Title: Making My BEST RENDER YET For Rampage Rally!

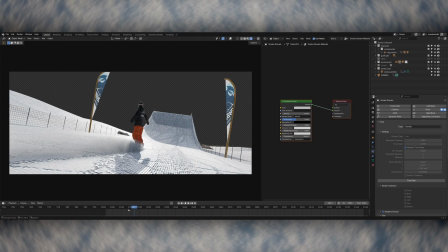techniques for this The first is a smoke simulation and it's just kicking up some fine mist coming off the back of the snowboard It stops as
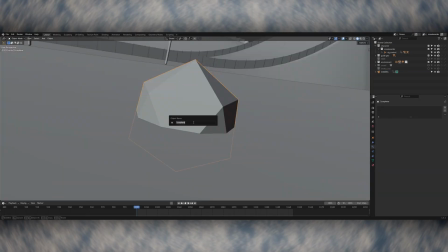he goes over the jump and then starts again for the landing Then I did the same thing with the particle system As the character moves throughout the
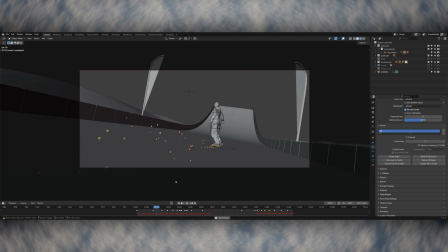scene it's chucking up some small particles of snow that fly backwards towards the camera I also made another particle system that launches
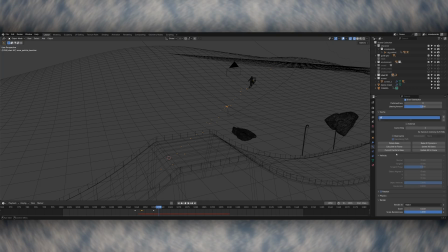a few chunks of snow off the top of the ramp as the snowboarder goes over This makes it feel like there were a few clumps of snow that were stuck on
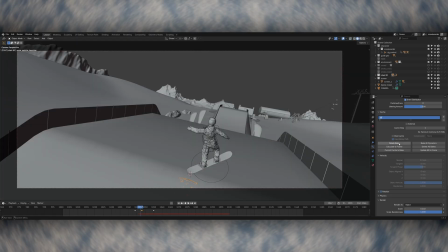the snowboard And they kind of hang in the air for a few seconds, which I think works quite nicely At this point I started to run out of time a bit I wanted to make everything in this shot completely from scratch,
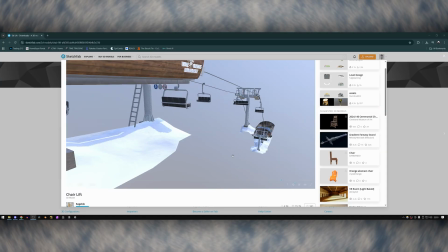but I just didn't have the time to model everything So I grabbed a model of a ski chalet as well as an animated ski lift off of Sketchfab
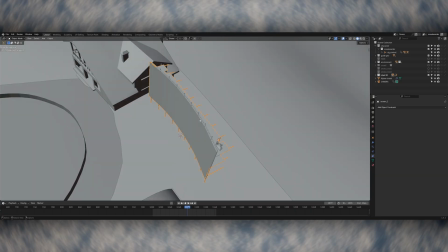and placed these into the shot I also added a big cinema screen behind the crowd My initial plan was to actually render this scene with
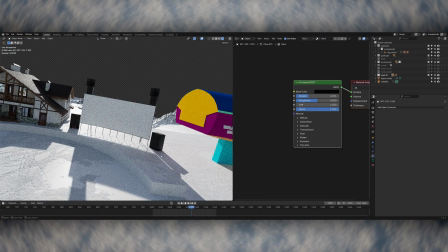using a different 3d camera and put that footage on the screen as if It was being filmed from a different angle, but I ended up running out of time So I just put some snowboarding artwork on there instead at this point The 3d scene is basically finished and it's ready to render I
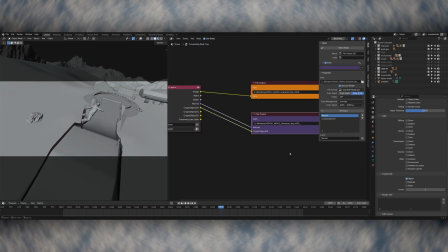split everything up into four render layers to give me the most flexibility while compositing There's a beauty and utility pass for both the snowboarder and
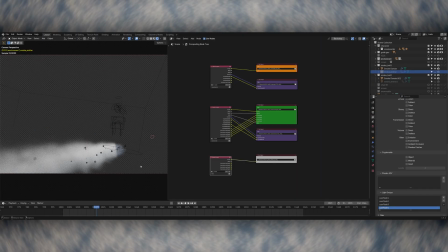the environment I then rendered the smoke sim coming off of the snowboard separately And I also rendered the background mountains on their own So I had some more
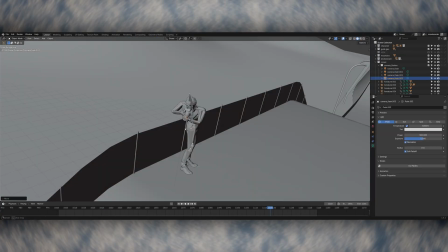separation when layering things up For the photographer models that I have in the shot I placed a point light in front of all four of
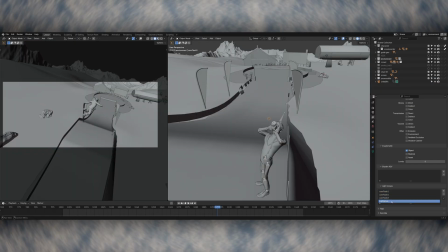them And added them all to their own light groups I then included these light groups in the render So I then have control over turning them on and
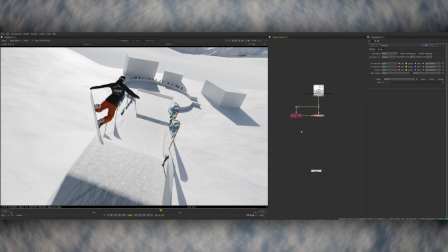off in compositing This means I can animate the camera flashes completely in comp And I don't have to render the scene again if I want to change the timing
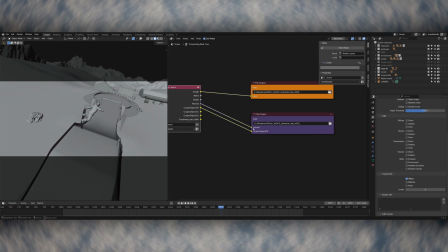Which is really useful I also included a normals pass for the snowboarder which again I can use to add some lighting interaction from the
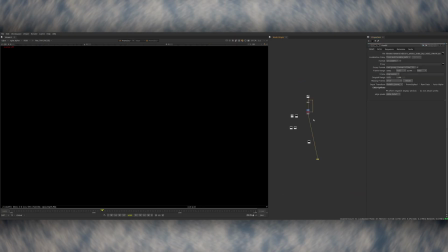camera flashes. Here are all the render passes laid out in Nuke. The first thing I did is just combine all the layers, starting from the background and then working my way forward, merging everything on top of each other.
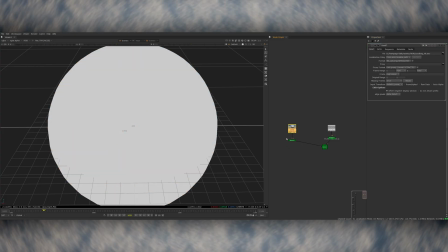I then created a massive sphere around the whole scene and put my HDRI onto this that I can use as the sky.
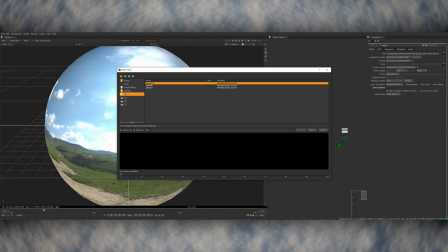And then I exported the 3D camera from Blender as an Alembic and brought this into Nuke so I can render the sky through this the same as if I'd done it in Blender.
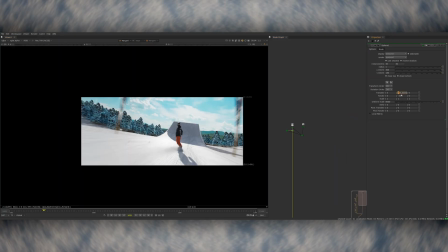But this way gives me some more flexibility because I can fine-tune things like the position of the sun without having to go back into Blender.
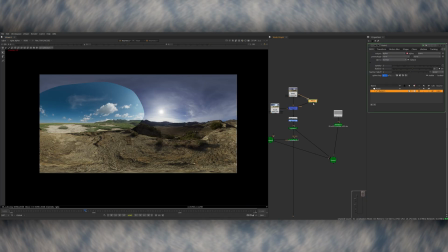In the end I combined two HDRIs together, this allowed me to get the sun position and scale where I wanted it, and then used some additional clouds from the second HDRI to make the sky look a bit more interesting.
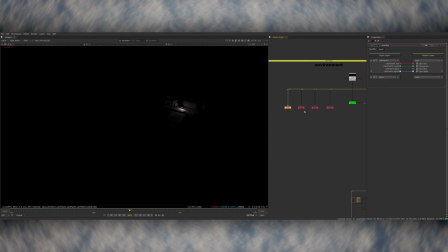I started by using the light groups to animate the camera flashes.
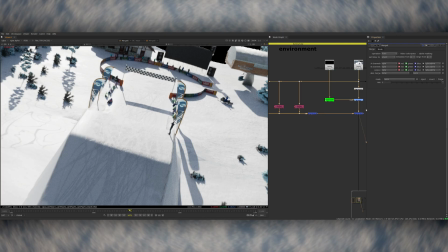Here you can see me taking all of the light groups out from the render, which completely removes their lighting interaction from the main shot, but then I can plus them back over and animate them on and off,
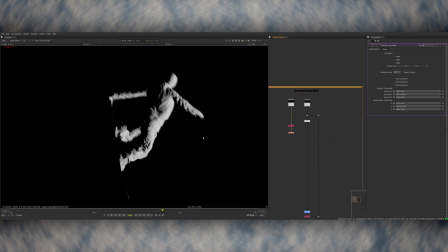which gives me complete control over their timing. In conjunction with this, I then used the normals pass on the snowboarder, and used that to relight the snowboarder from a particular angle that the camera flashes were coming from. I then expression linked the two together so that when the camera flash fires the lighting on the snowboarder appears And then a couple of frames
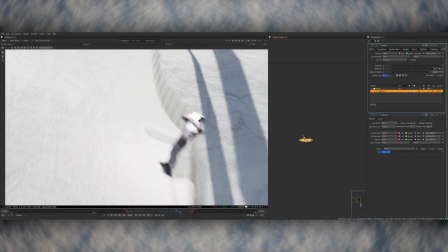later when it stops both of them turn off at the same time So I did this for all four of the photographer 3d models Then I also created
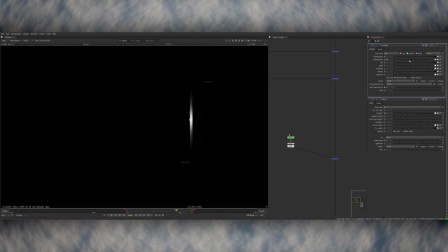an additional camera flash element This is made from placing a small white circle on top of the cameras And then I used a glint
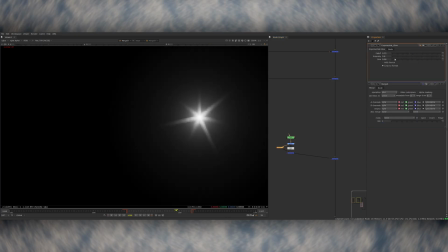and an exponential glow to create a little lens flare coming off of the cameras So it gives it a bit more of an optical feel as if it's flaring
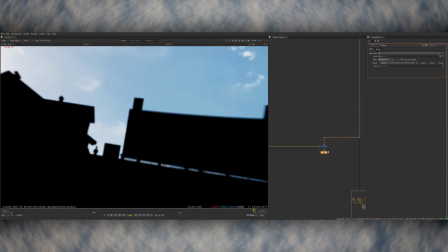down the camera lens After this I moved on to making the environment look better I added some haze and light wrap onto the edges of the objects
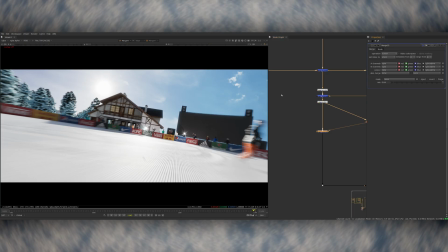against the sky This blends their outline nicely into the background a little bit more rather than having really harsh edges I also use the depth pass
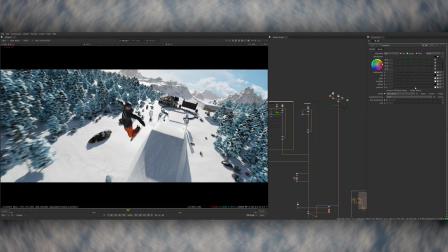on the environment and background mountains layers And used it to create a sense of atmosphere falling off into the background So the distant
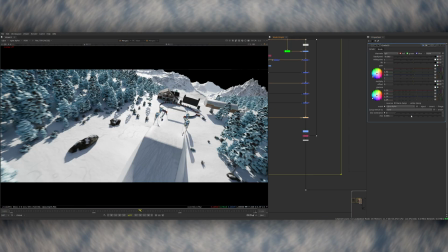mountains have a much more lifted black point I also tinted this haze effect to be the color of the sky as that's kind of how it works in real life
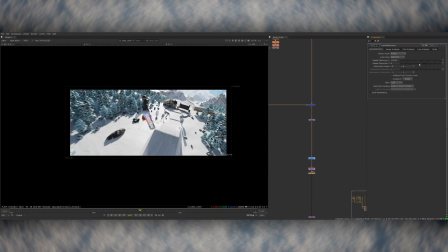I also rendered the scene with 10% overscan So I'm now using that to add some lens distortion so the shot feels less CG Then
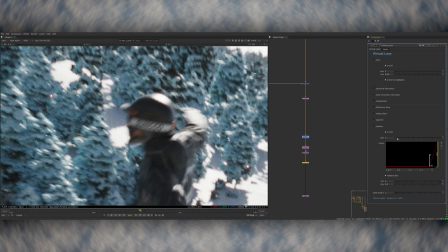a few other small details like adding some overall haze on the entire shot and some halation on the highlights And I'm also adding a bit of chromatic aberration
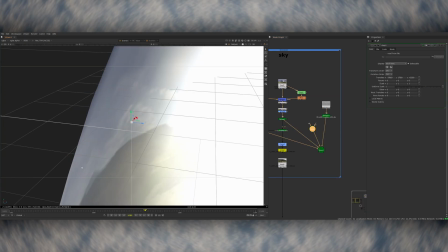into the corners. I also created a lens flare coming off of the sun Which really brings everything together I did this by creating an axis and placing it in the
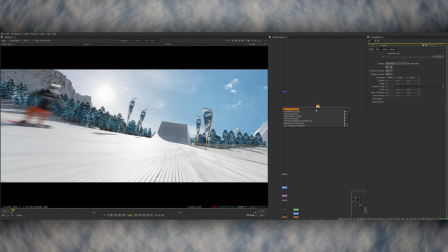sun's location on the big sphere with the HDRI on it And then I use a reconcile 3d node Which you plug the axis into as well
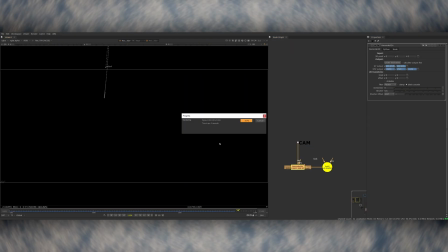as your 3d camera and then it will generate a 2d tracking position based on the camera's perspective So you can use this to parent your flare to
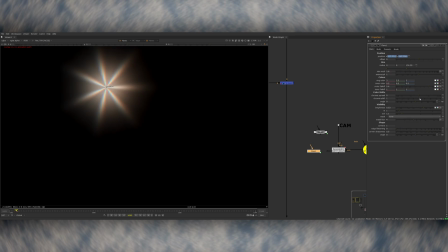throughout the shot I then built up a few different flare elements like some spike balls coming from the sun a few iris-y circle elements and
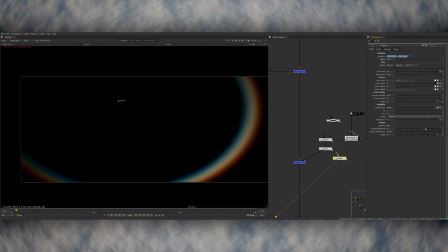then a big chromatic ring at the side of the frame. This is animated up and down a bit throughout the entire shot and then I also turn it off completely for a few frames when things in the foreground cross over the sun.
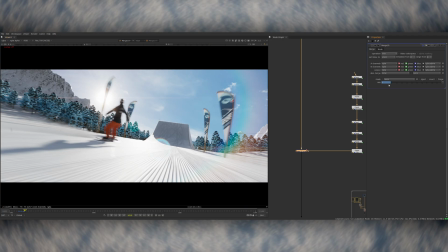For example the snowboarder's head or the flags or the finish line. This little detail makes the flare feel a lot more interactive with the shot.
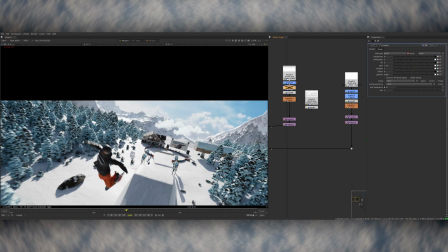I added a couple of clouds on a card in 3D space and placed them in the mid-ground of the scene so they would have some parallax between them and the background clouds.
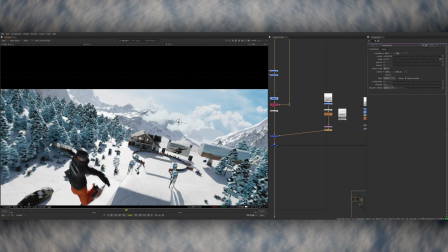These are positioned in a way that they feel quite low down like they're clouds passing through the valley that I created in the background with the mountains.
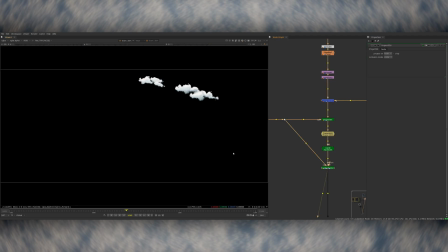So these are projected on a 3D card and then rendered through the 3D camera from Blender again and it's a nice way of blending the background and the mid-ground together slightly more.
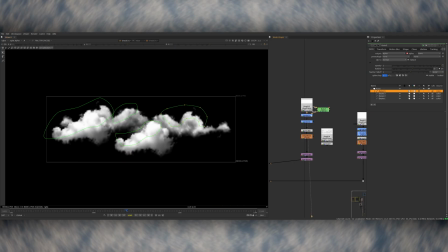I relit the cloud slightly using some masks so it felt like the direction of the sunlight was the same as everything else in the shot and then lastly I added some camera shake.
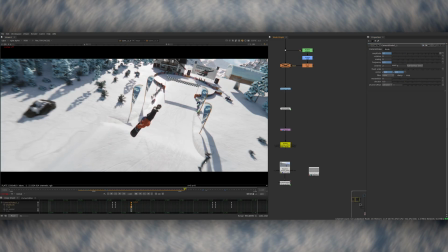It's fairly subtle throughout the shot, there's just a little bit of high frequency wobble and then when the snowboarder lands I animated it to go a bit stronger so you get a bit of a bounce.
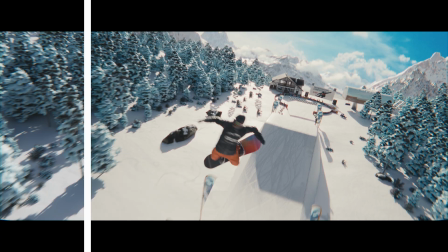The very final step was slapping a colour grade onto this to make it look nice and that is the shot finished and ready to be submitted for the render challenge.
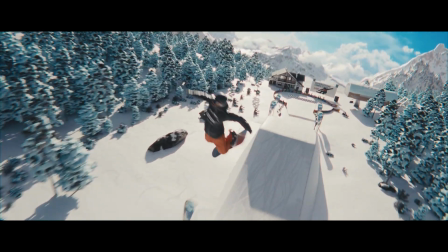I hope this video was an interesting insight into the process and how I went about making this shot. Again, if you're interested, feel free to grab the project files on Patreon.
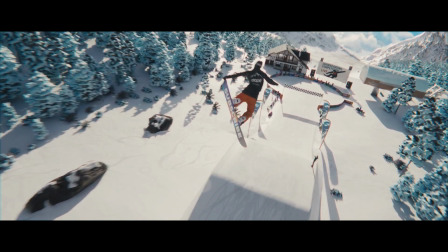It really helps me to continue making videos like this. Thanks very much for watching and I'll see you in the next video.